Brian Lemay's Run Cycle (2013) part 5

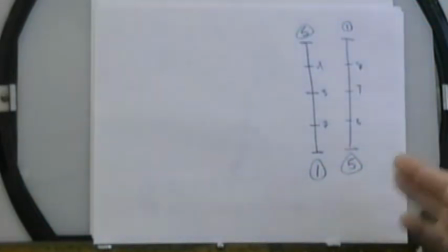[4:09]
It won't. I don't want you to speed it up, okay? Because this is pretty fast. Do not do anything less than an 8 drawing cycle.
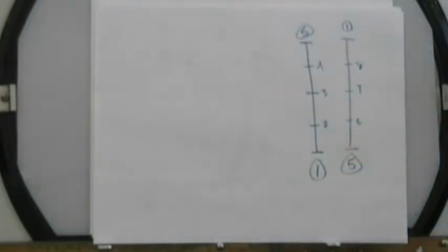[4:16]
But now you can up the number of drawings.
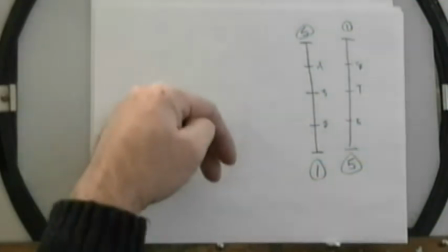[4:18]
So if your character is really ecstatically happy, they might have a run where it's like da da da da da da da, right?
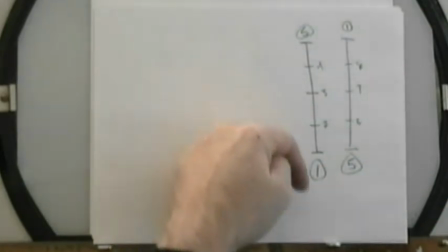[4:26]
If they're more joyful. Or if they're sad, it might be even slower. It's like da da da da da, that type of a run.
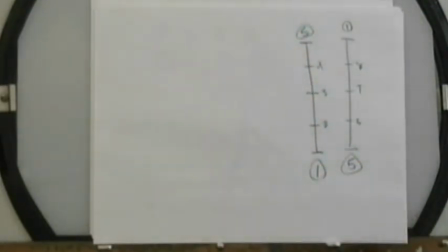[4:34]
Okay, so that means you're going to add in more drawings. So your options now are, where are you going to put your drawings in here?
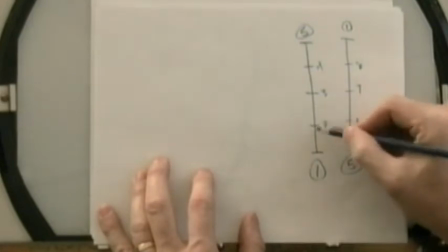[4:40]
So your option basically is to put extra drawings in here or extra drawings in here.
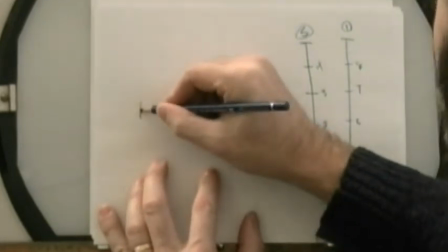[4:47]
So your timing chart, if we're looking at the distance that something is going to move,
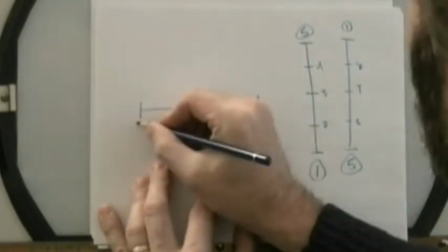[4:52]
if let's say this is your number 1 position here, and this is what is your 5 right now,
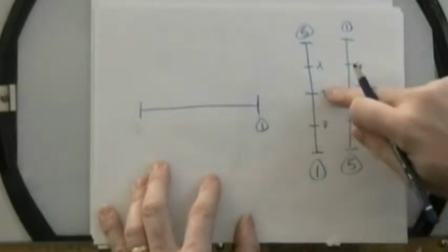[4:57]
we'll just lightly draw it in there. At this point right now, we're putting in a 3 halfway.
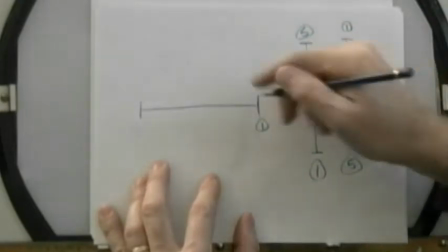[5:03]
Right? But what's to say that we can't do this instead of a halfway?
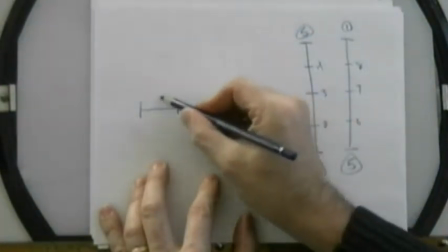[5:09]
We're doing this. So now we're working on thirds. And then we drop an in between halfway on each of these.
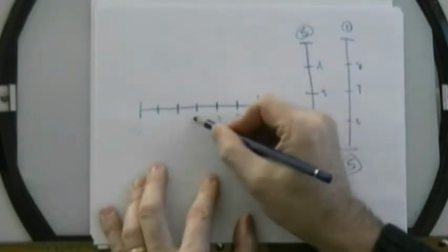[5:19]
So now it's 2, 3, 4 is the breakdown, not 3.
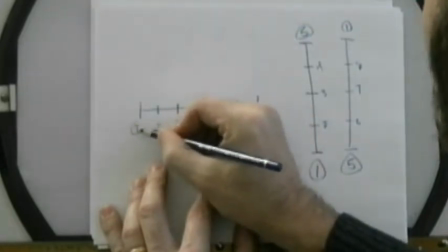[5:25]
5, 6, 7 is your opposite key. Right?
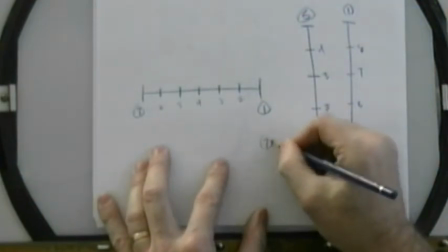[5:30]
Then going from 7 on this side, same type of a timing chart.
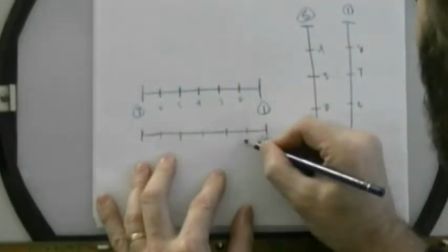[5:36]
Breaking it into thirds, then halves on each one. It's 8, 9, 10, 11, 12, and back to 1.
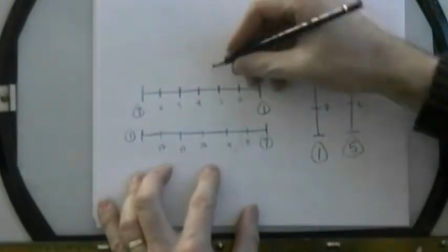[5:45]
So it's a 12 drawing cycle now, because we put these two drawings here and here on thirds.
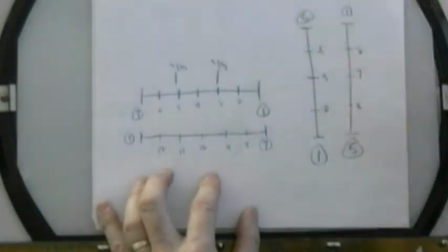[5:54]
Right? So we're upping the number of drawings. We can do it again in a slightly different way.
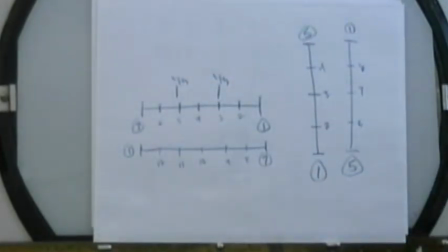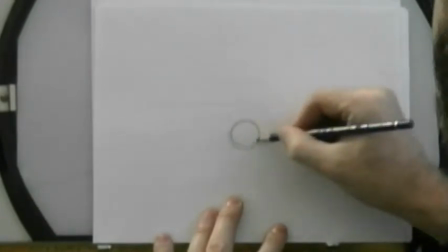[6:05]
If we're moving our character from a bottom position here, this is his pelvis, and we're going into a high position up here,
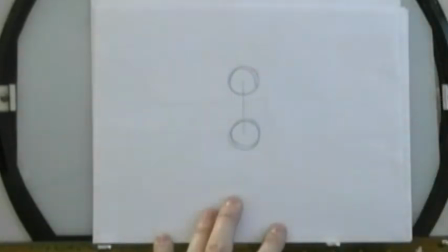[6:16]
what assignment is this? It's the single ball bounce, right?
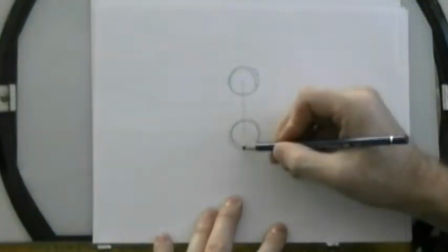[6:20]
We're just moving the ball up and down like this. So you remember the timing on the ball bounce that we had before.
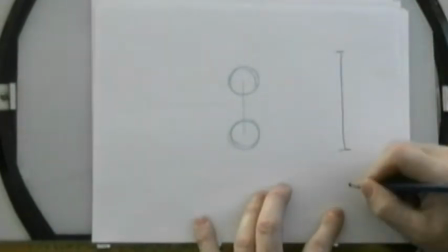[6:26]
We had the timing chart going like this, where we're starting at the high point and coming down to the low point.
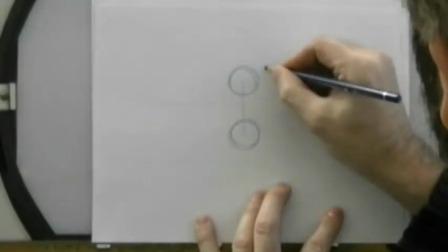[6:31]
I'll do it so that it reflects the same, drawing. We'll say that this is number 1 up here.
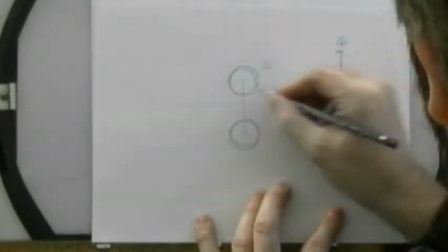[6:37]
Okay, remember what we did? We had it slowing out of this position here and speeding up as it goes down.
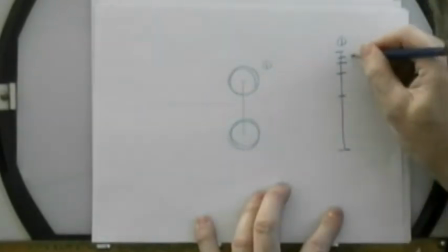[6:42]
So our timing chart looked like this. We had 2, 3, 4, 5 was our breakdown.
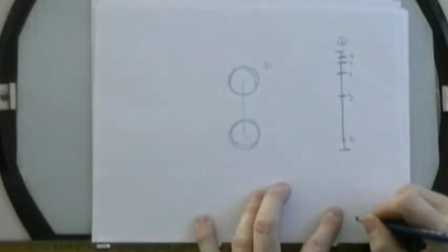[6:47]
Then we had a 6 down here as the favor, and 7 was our low point, right?
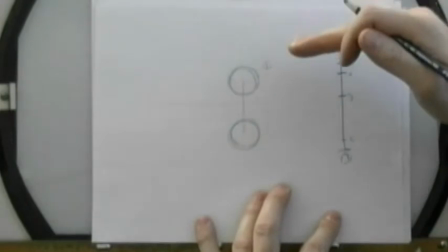[6:54]
Which means that as it goes up, it slows down, and as it comes down, it speeds up. So we had this type of an action.
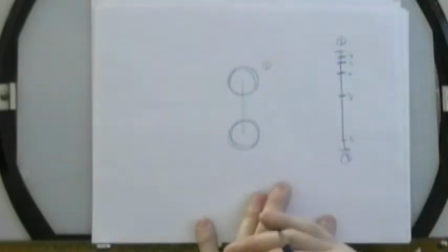[7:00]
Quicker at the bottom, slower at the top. Okay, gravity's taking over. So we can still do that same type of thing, which would be appropriate for the run.
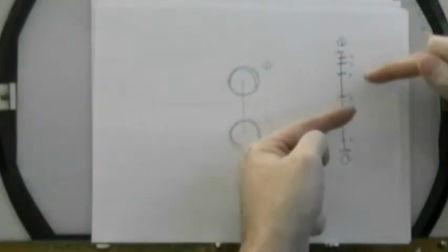[7:07]
But you don't have to stick exactly with this. You can now start to slide your timing chart around a little bit and play with what is the half.
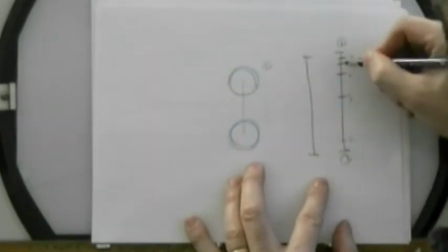[7:16]
And even to the point where you're not even doing in-betweens up in here. These drawings are all stuck into this position here.
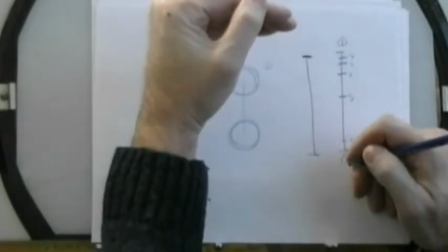[7:22]
So it gets up there quicker and hovers there at the high point and then drops out of it.
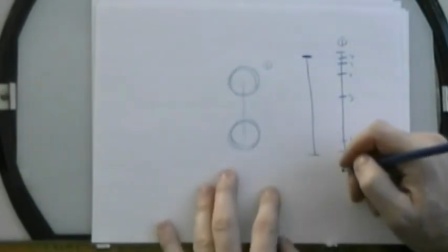[7:29]
Right? So some people did that, and the first semester students that are working on the ball bounce right now,
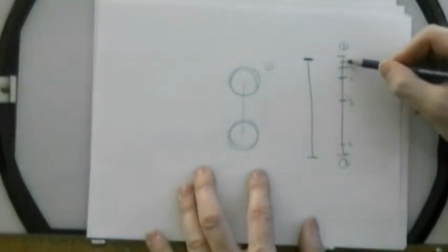[7:35]
some of them are doing that by accident, where instead of putting the in-between in here, what they're doing is they're tracing off drawing number 1.
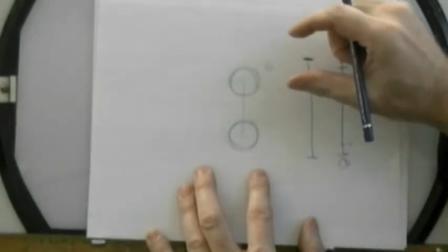[7:41]
So the ball gets to the high point and it holds there for 4 frames and then drops. So there's this little bit of a pause there.
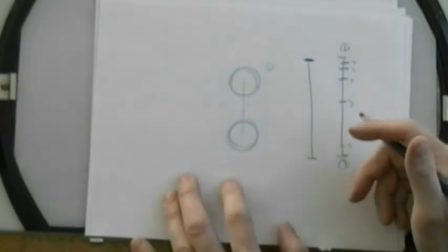[7:46]
It has a little bit of a jerky action to it, but it has that effect. So what you have to do is you have to decide, how much do I want to ease into that position?
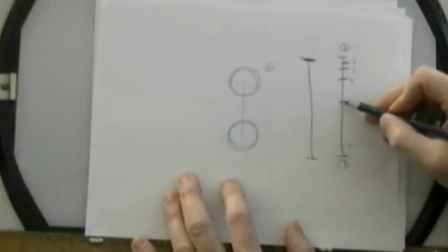[7:55]
So again, with your timing chart, you don't necessarily have to go to the halfway position. You could go to a quarter position, which is more of a favor.
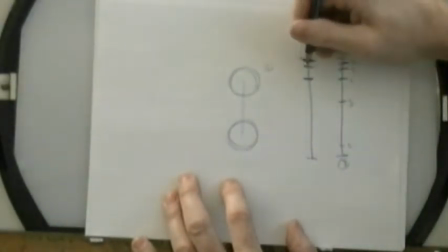[8:02]
And then make this a favor as well, and then put those two drawings that are basically at the high point.
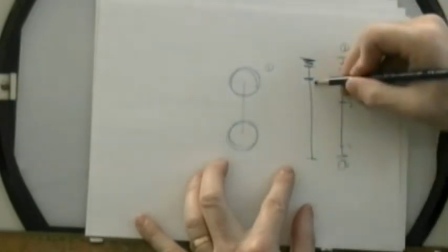[8:09]
So it gets up there very quickly. This is your speed. It gets up there very quickly and then holds up here for a little bit longer.
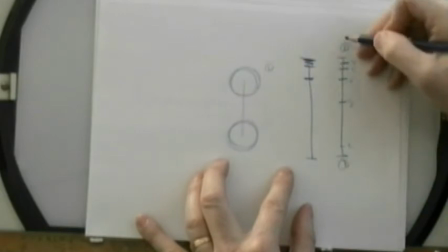[8:15]
So you still have the same number of drawings overall.